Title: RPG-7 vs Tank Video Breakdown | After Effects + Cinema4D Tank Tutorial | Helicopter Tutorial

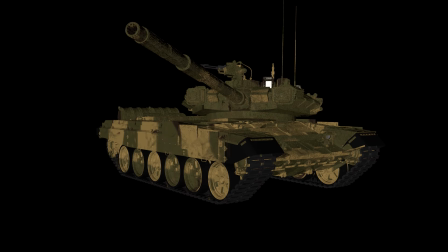262s
This is what it looks like without any lights, any reflections, any shadows, or any high dynamic range image projecting its environment onto the tank.
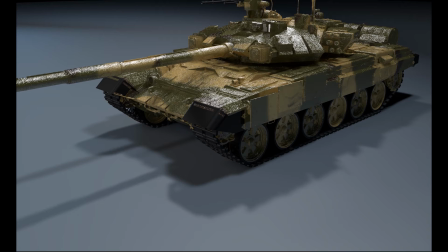275s
This is what it looks like when you add the Light Studio that we downloaded from the internet, added HDRI, and then you go to your render settings and you put global illumination on to make it look a lot more realistic.
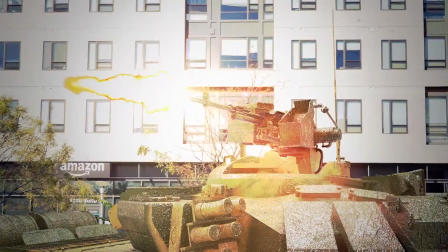290s
And this is what this final project looked like when you put it into our environment.
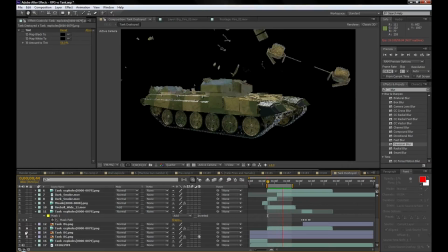299s
This is what the explosion looks like without any fire added to it. When you put the background in, add the fire.
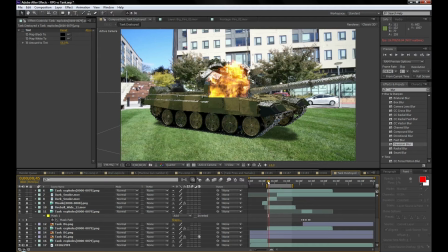309s
We use several fire elements.
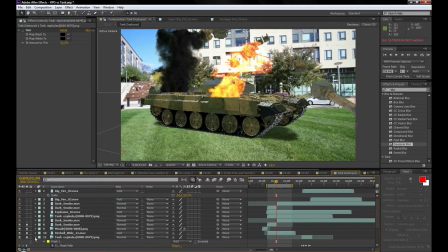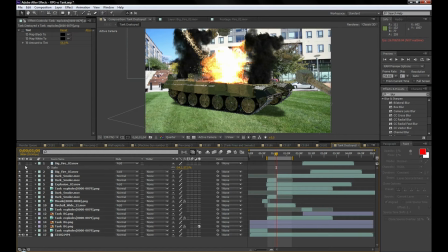320s
And we use the dark smoke also.
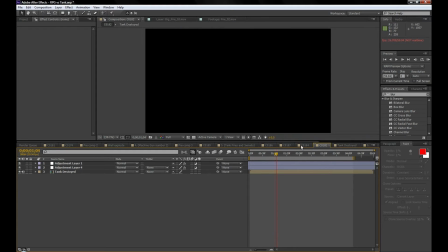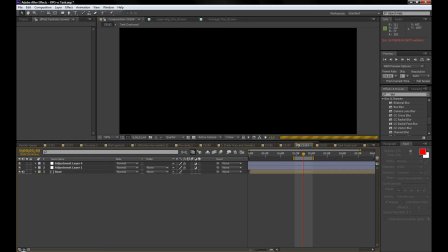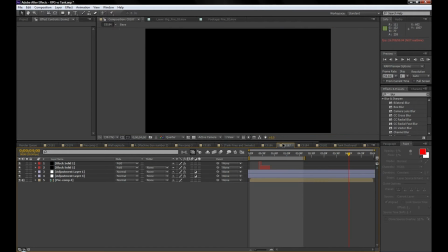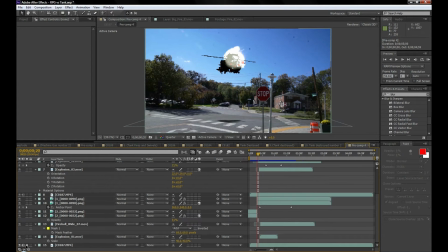342s
For the helicopter explode, we simulated a helicopter explosion in Cinema4D, but that could be a whole tutorial on its own. I'm not going to go into that because a magician doesn't reveal his best secrets.
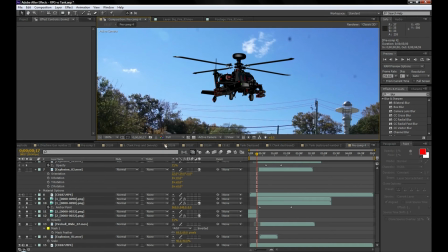357s
This is what the helicopter looks like, and as we play it through, we can see it being destroyed, it being obliterated in slow motion.
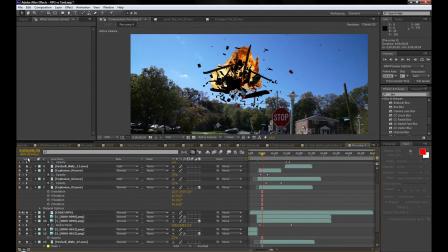368s
We added an explosion behind it, and we added some explosions on top of it.
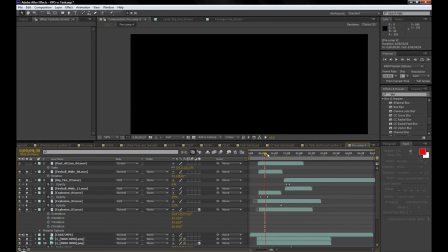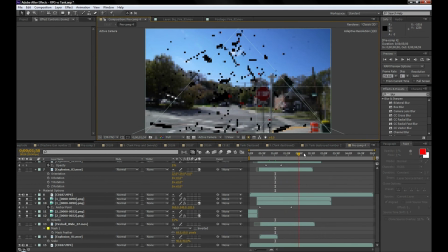384s
We also went in and created a 3D floor, so when it exploded, it fell to the floor and looked a lot more realistic.
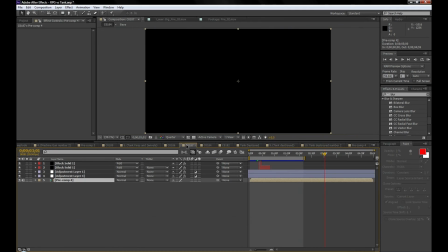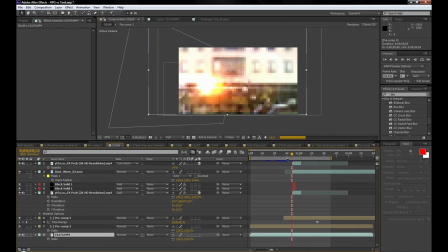404s
For the tank barrel explosion, shooting off a rocket from the tank, what we did was we downloaded an explosion, an aerial explosion from Fume FX, because it looked like it was very high quality,
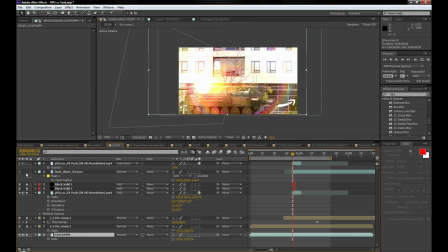419s
and it's called an aerial explosion. What it would look like something exploded in the sky, and we used it as a muzzle flash.
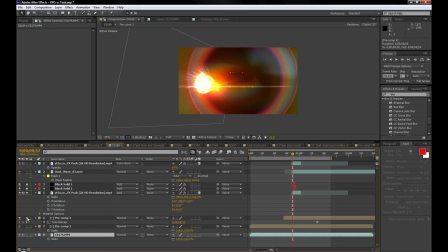425s
We rotated it, added a optical flare, added a rainbow,
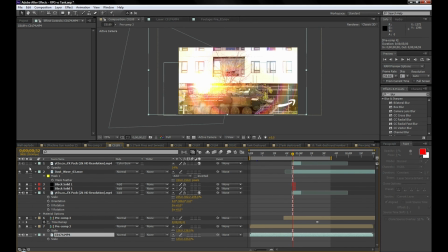429s
added dust, because when a tank explodes, it shoots out dust, and we were ready to roll.
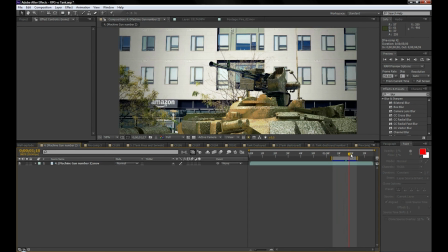437s
Well, that's all we have for today, you guys. I hope you enjoyed it. Please watch, like, share, and subscribe.
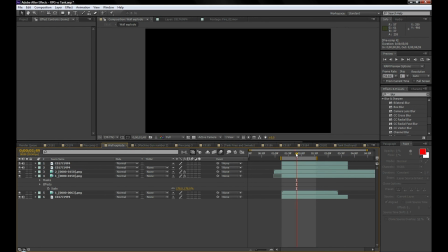443s
We'll be putting up more tutorials to help you guys with your video editing journey. Thank you.
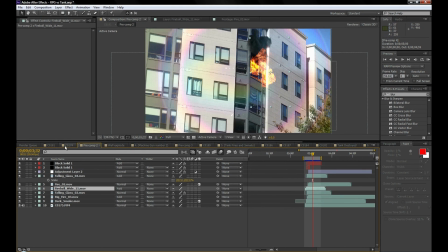448s
Goodbye.